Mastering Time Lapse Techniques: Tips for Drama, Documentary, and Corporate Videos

In my experience, so many time lapses never make the cut just because they're not good enough. This can be hours of valuable production time wasted. Why do we use a time lapse?
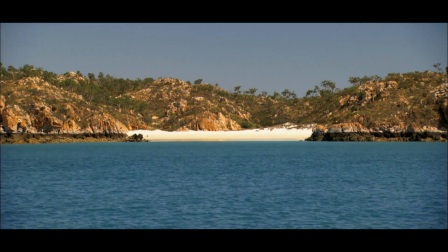0:14 Most commonly in drama and documentary, I've used this technique to illustrate a passage of time.
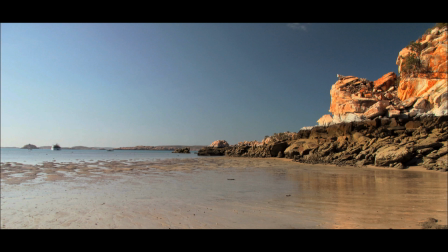0:21 The dramatic title change has taken the guys by surprise, and they won't ride today.
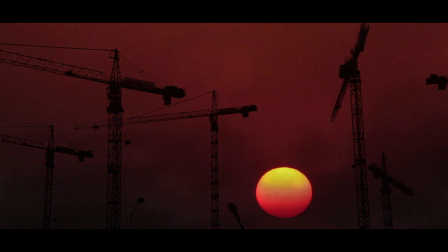0:26 However, when I'm doing corporate videos, they can have many uses.
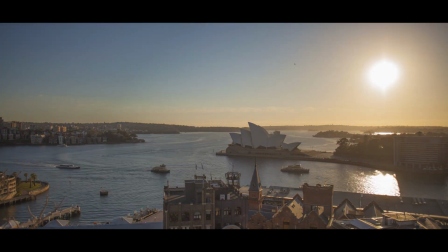0:31 For example, if you're stuck for a beginning and end, a time lapse can often be an easy solution. Additionally, they can make a commercial asset, an event, or a location look much more desirable.
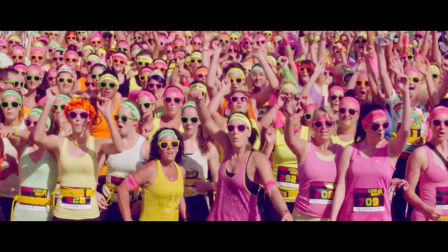0:45 A time lapse showing a large number of people is a really great
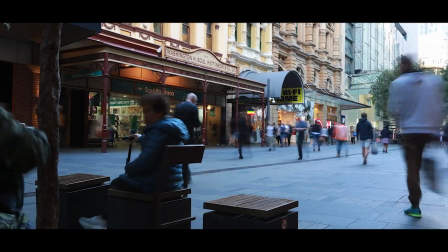0:49 tool for your clients who are selling sponsored events or commercial assets.
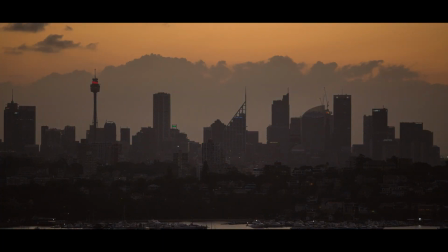0:54 Or more simply, it's just the energy and beauty that adds production value. Earlier this year, I was stuck in a high-rise apartment with that thing called COVID.
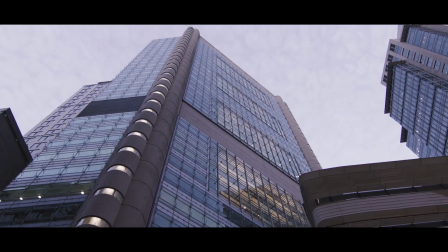1:05 One of my clients does high-end corporate real estate videos where it's all about location.
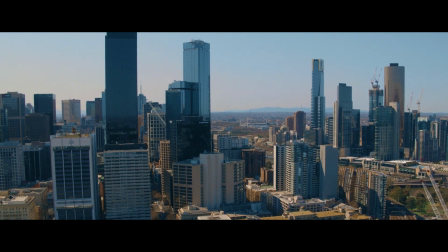1:13 We needed to capture beautiful Melbourne as the acclaimed most livable city.
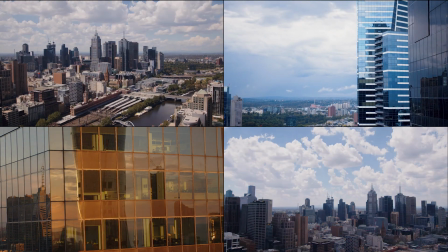1:19 I took this opportunity to shoot as many time lapses as possible. Out of a full week of shooting, I kind of thought everything was looking cool, and it kind of was.
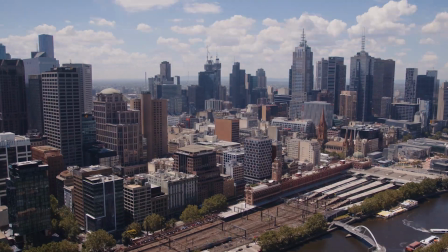1:32 However, there were only a few shots that had real commercial value.
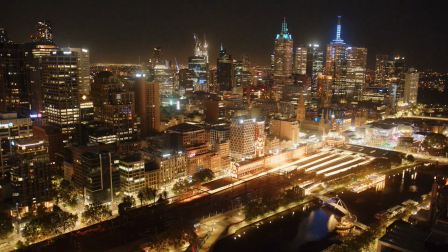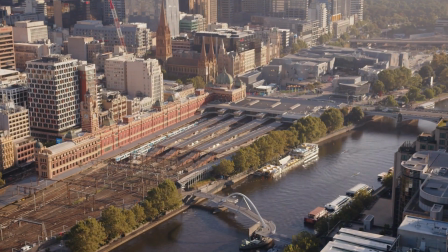1:43 The most important thing to know is when and where the light is coming from.
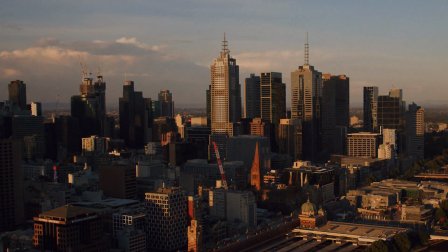1:48 From this shoot experiment and what we used in the edit, in future,
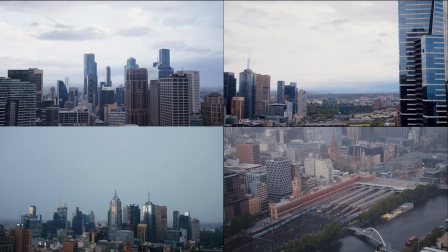1:52 if it's raining or grayed out, I would not waste valuable production time.
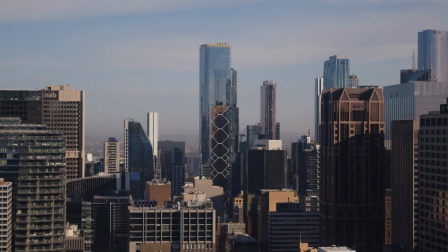1:58 It looks magic at sunrise and sunset, and even better with those nice wispy clouds. A great technique I learned from one of my colleagues is to ramp with a gimbal into your time lapse.
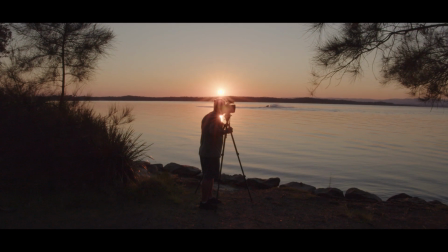2:18 How to do this? Simply mark the point where you'd like to do your time lapse.
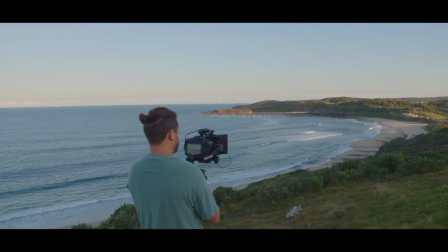2:22 Then using a gimbal, find a path to walk into the time lapse.
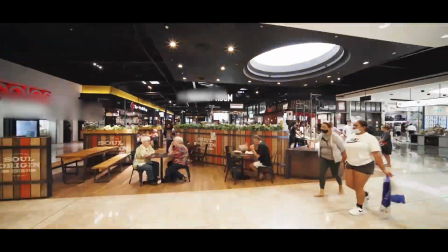2:28 Then when it comes to post, I find the best speed for the ramp around 8 to 10 frames. Another great trick, although it's not really a trick, is to purchase a motorized slider.
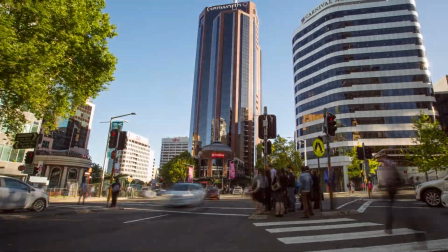2:40 These can really give you some magic shots. When it comes to equipment, it doesn't really matter too much.
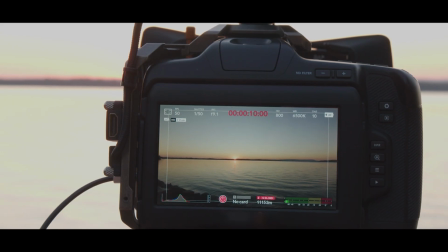2:50 I'm shooting raw on a 6K mirrorless camera, a tripod, and using ND filters.
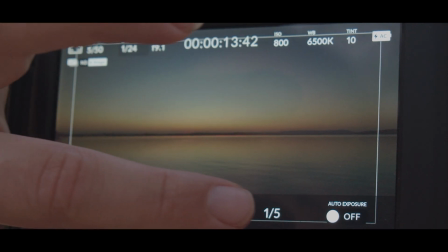2:56 Long exposure or slow shutter creates a beautiful blurring effect for time lapses that involve a lot of fast motion.
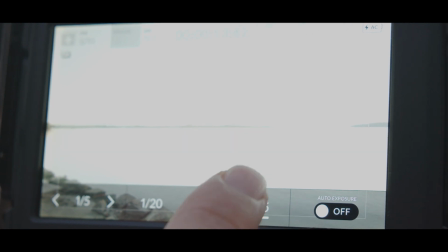3:04 However, during daylight, this will overexpose your shot and blow out any detail.
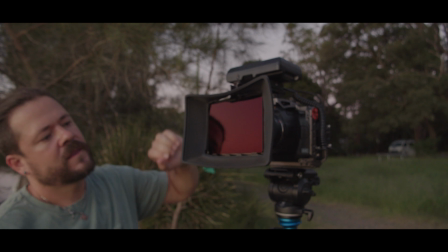3:10 So it's important to use ND filters if you're after this effect. My camera has an internal time-lapse feature and shoots 6K with great dynamic range.
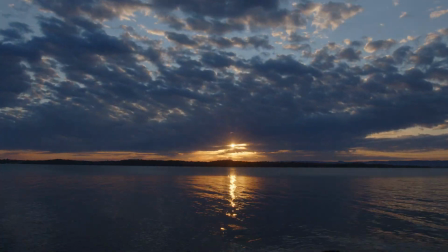3:22 However, on most cameras, to get complete detail, you want to shoot high quality stills.
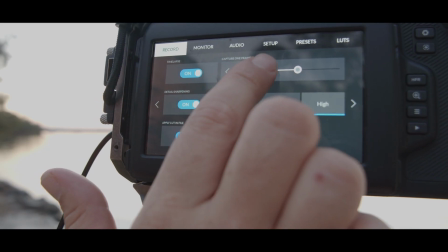3:28 And so what should you set your intervals at? The interval is a time that passes between two shots in a time-lapse sequence.
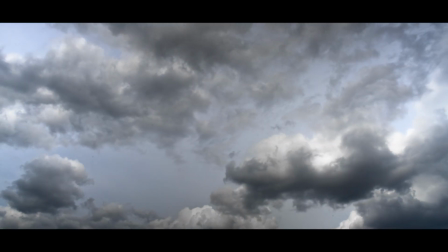3:36 So if I was shooting something slow building, say like clouds, I would set longer intervals, say like 5 to 10 seconds.
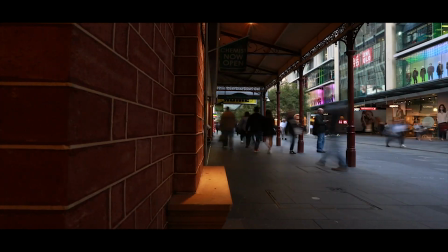3:45 Or if I was shooting something much faster like people and cars, to avoid having random glitches in my frame,
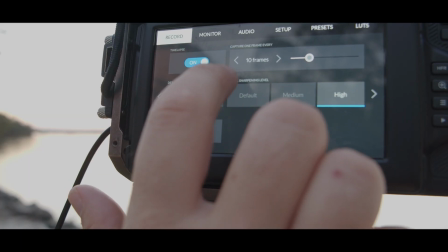3:53 I would set shorter intervals, somewhere between 5 to 10 frames.
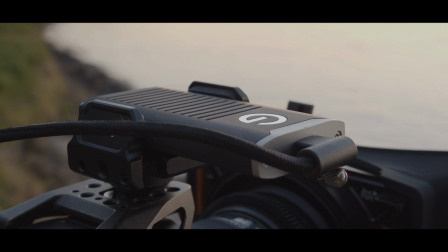3:57 I record onto this cool 2TB SSD drive by SanDisk Professional.
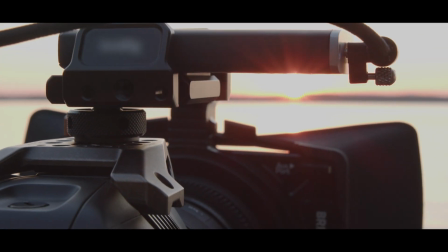4:04 This drive is a lot more durable, I find, than the Samsung T5.